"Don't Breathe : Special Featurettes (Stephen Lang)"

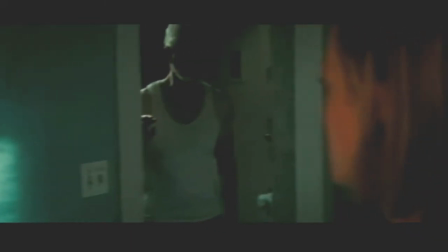the cool thing about this character is that you're gonna think okay this is the good guy the bad guys are the kids are breaking into this guy's house now you do as i say all right
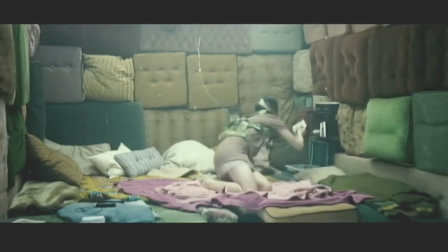but then we're gonna start revealing the guy's not that good of a man either she's the one who killed his daughter this guy definitely has a purpose and definitely there's no chance you're gonna let them go without a fight ready
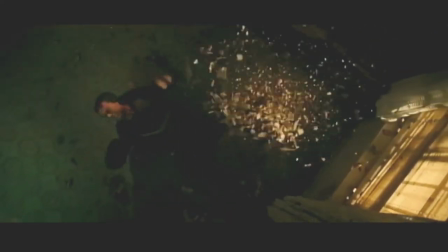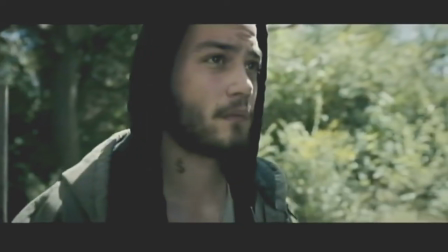and action money is the driving force at the beginning of the movie he's a stronger guy he's
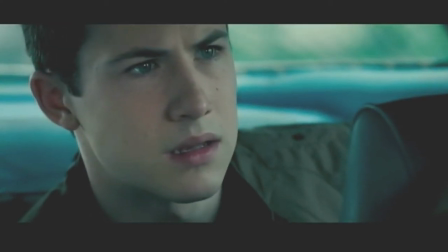the one that comes up with the idea to do this that's kind of fucked up to have a blind guy isn't it just because he's blind don't mean he's a fucking saint bro he's a guy
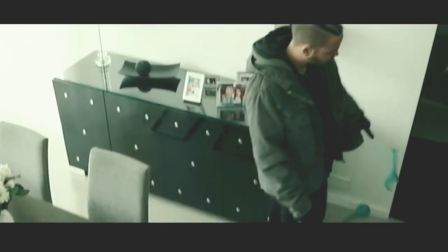who likes money likes to look good have his girl next to him yo we keep hitting houses like today's rocky he's a personable guy you know i think i wanted people to either hate him or love him.
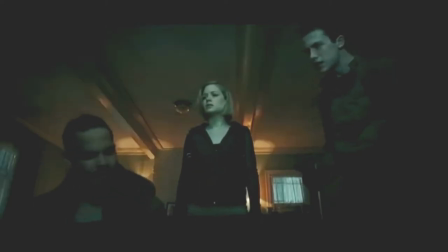Do you have any idea of bringing a gun to a burglar he means? Yeah. It gives me a better chance to defend myself, Alex.
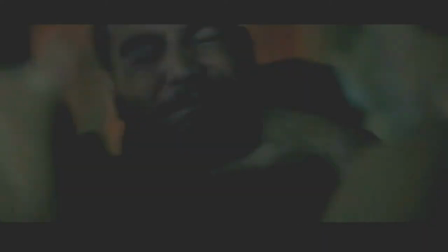Who's there?
Before he dies, he redeems himself and he does something honorable.
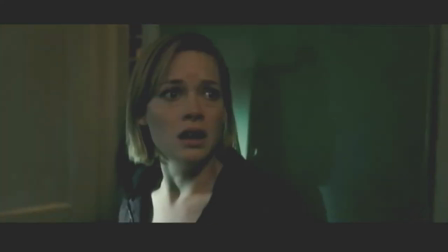How many of you are there? It's just me, man. It's just fucking me. Just let me go!
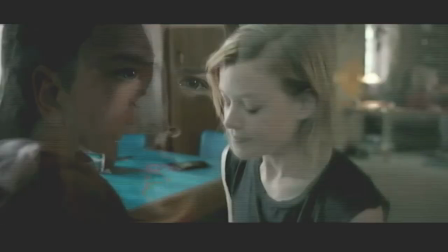Vette has made sure that you really care for these characters and you know what's going on in their heads and you know why they're doing this. and so there's a lot more to this than your average thriller horror film.
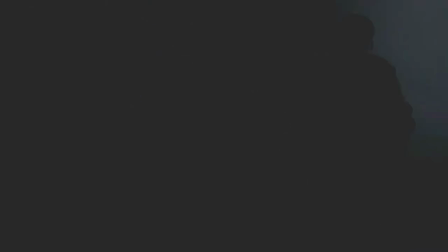All of these characters, they make us think that maybe things in life are not as black and white as we would like them to be.
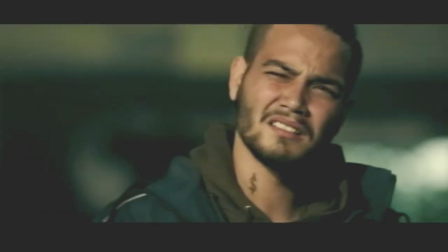And this movie, like, I would say pretty much of all the characters have were shady morals. So you just have to pick the one that you connect with the best.
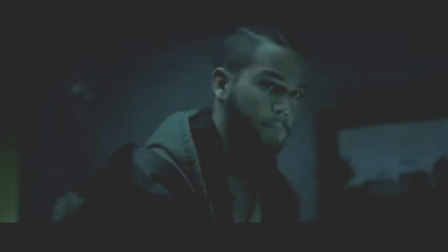So that's the part that I love about the story. It's just like nobody is a saint.
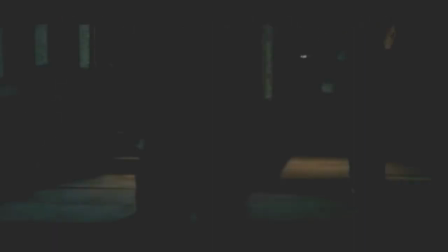The house is not easy to get into, but it's really, really, really tough to get out of.
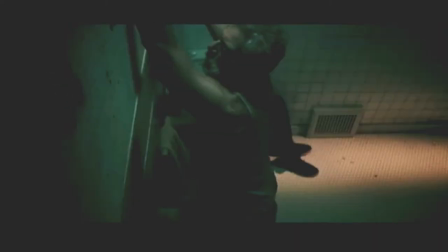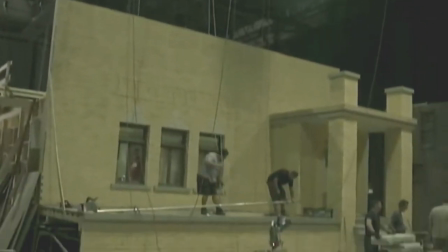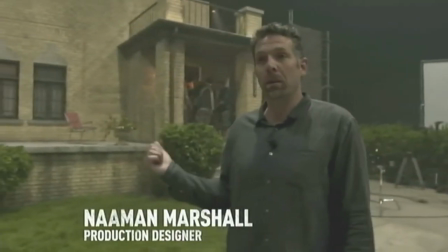What we've built here is a replica of an actual house in Detroit.
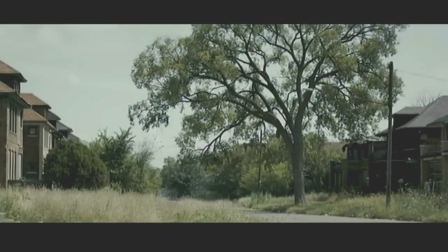For a story like this one, we needed a place in a particular street in a neighborhood that you could believe that it's just one guy living in there.
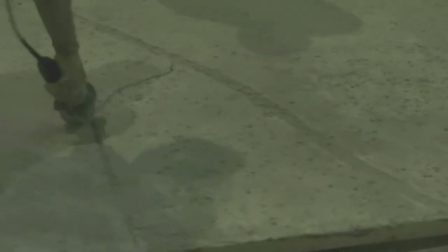we come here we make that house work for us here on stage we shot the inside of
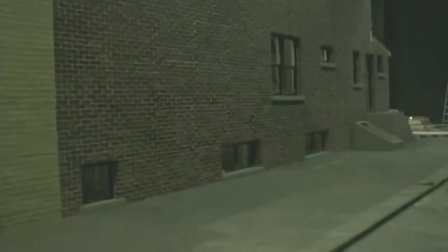the house first in a dark studio which is crazy when you see the movie you're like wow we shot that in the studio
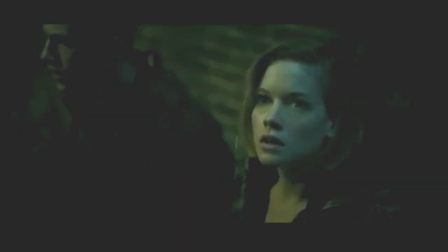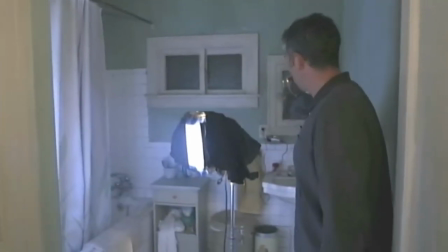there's no bars on it i can fit in there the bathroom is where we actually enter the house for the first time rocky
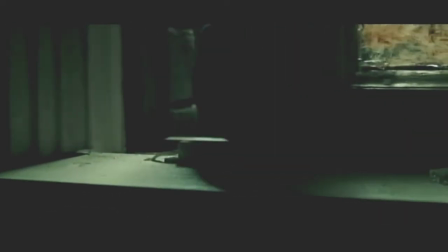breaks that glass the glass falls out she slides the window over triggers the alarm and then the race is on to set the alarm off
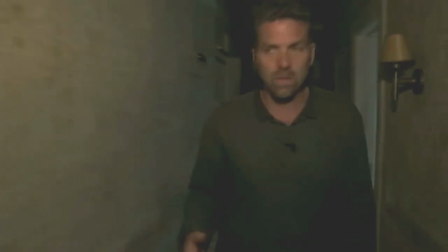she starts making her way down into the living room this is the first time we noticed that the living room is so not what we imagined
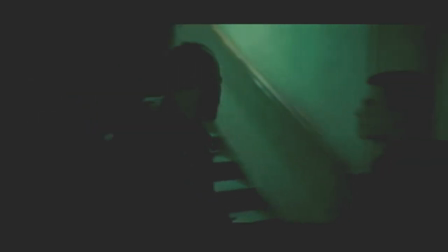the upstairs leads up to the second floor which has his bedroom when I'm walking up those stairs it's crazy because you feel you're walking into
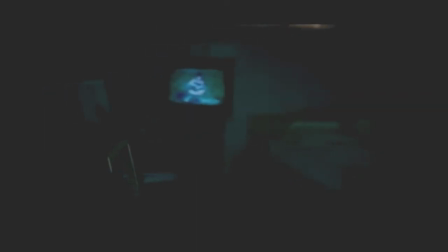an actual dude's house it was
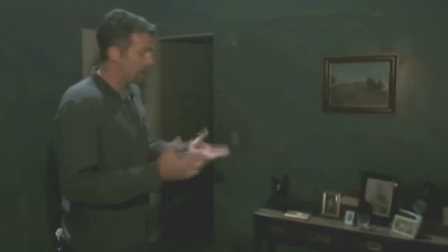important for Fede to to give this blind man a story Who is this guy, and should we feel for him or against him? You want to feel who this guy is, and these kids are coming in to rob him. Once they're in the house, they find themselves trapped in.
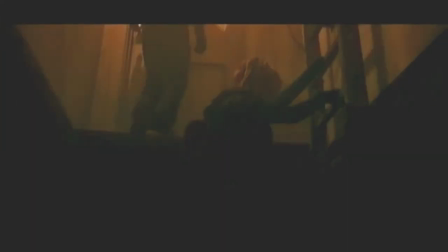The blind man, he's cut out the landing here and created essentially a bit of a dungeon.
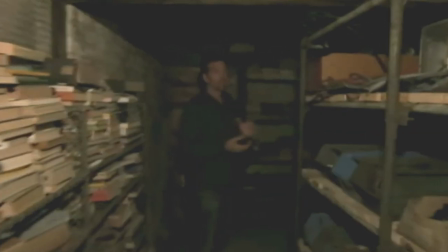So the idea is that we can get our actors down here and actually feel like we can get disoriented and lost.
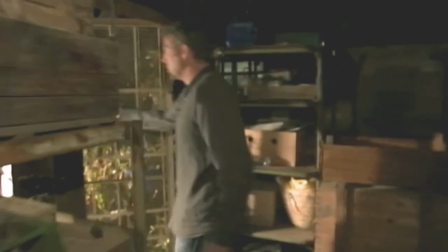make their way through here and they enter into the unknown space here and as you turn around what we've tried to do is create a space for cindy the blind man he just has a purpose he's trying to have
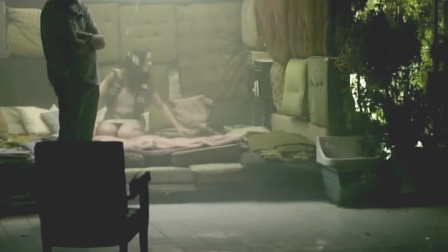his own baby again and he's trying to make this feel as warm and and comfortable as as he possibly can.
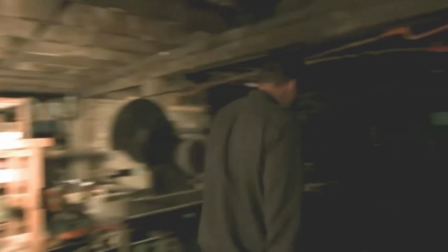The back of the basement allows us to have the eerie space and the eerie shapes.
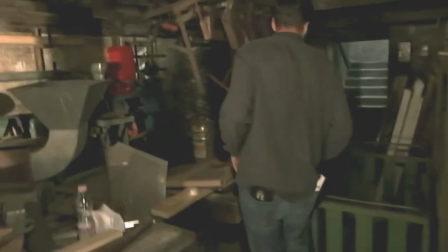And then this is the tie-in to the side yard porch.
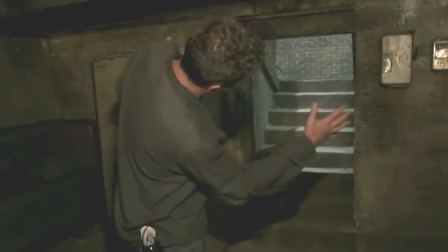So we can shoot this way and we've got the brick wall of the next door.
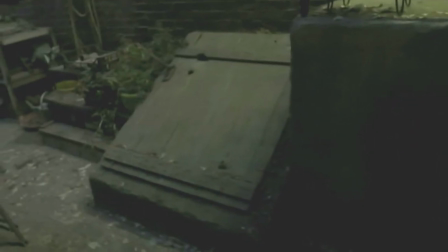And then from the outside, you can actually look down into this space. That's how we kind of cheat being on the stage.
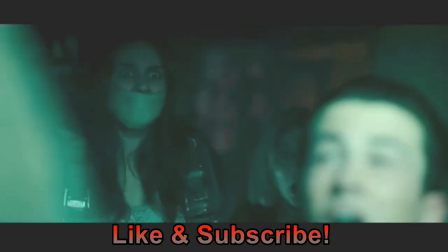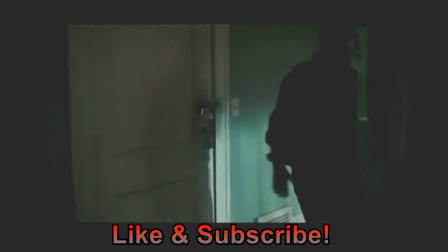I think audiences are going to enjoy the house, I think they're going to enjoy the grittiness of it.
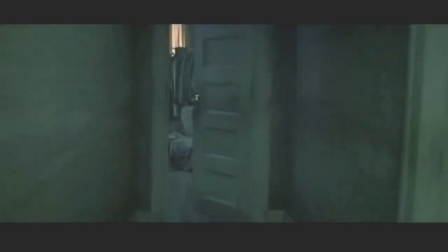This was a lot of fun to be able to design something that I feel like haven't been seen before.
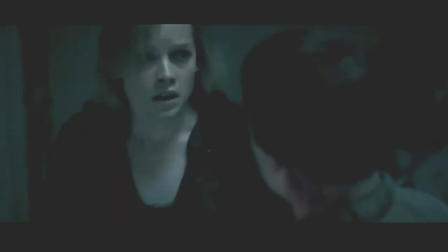We need to get out of this room.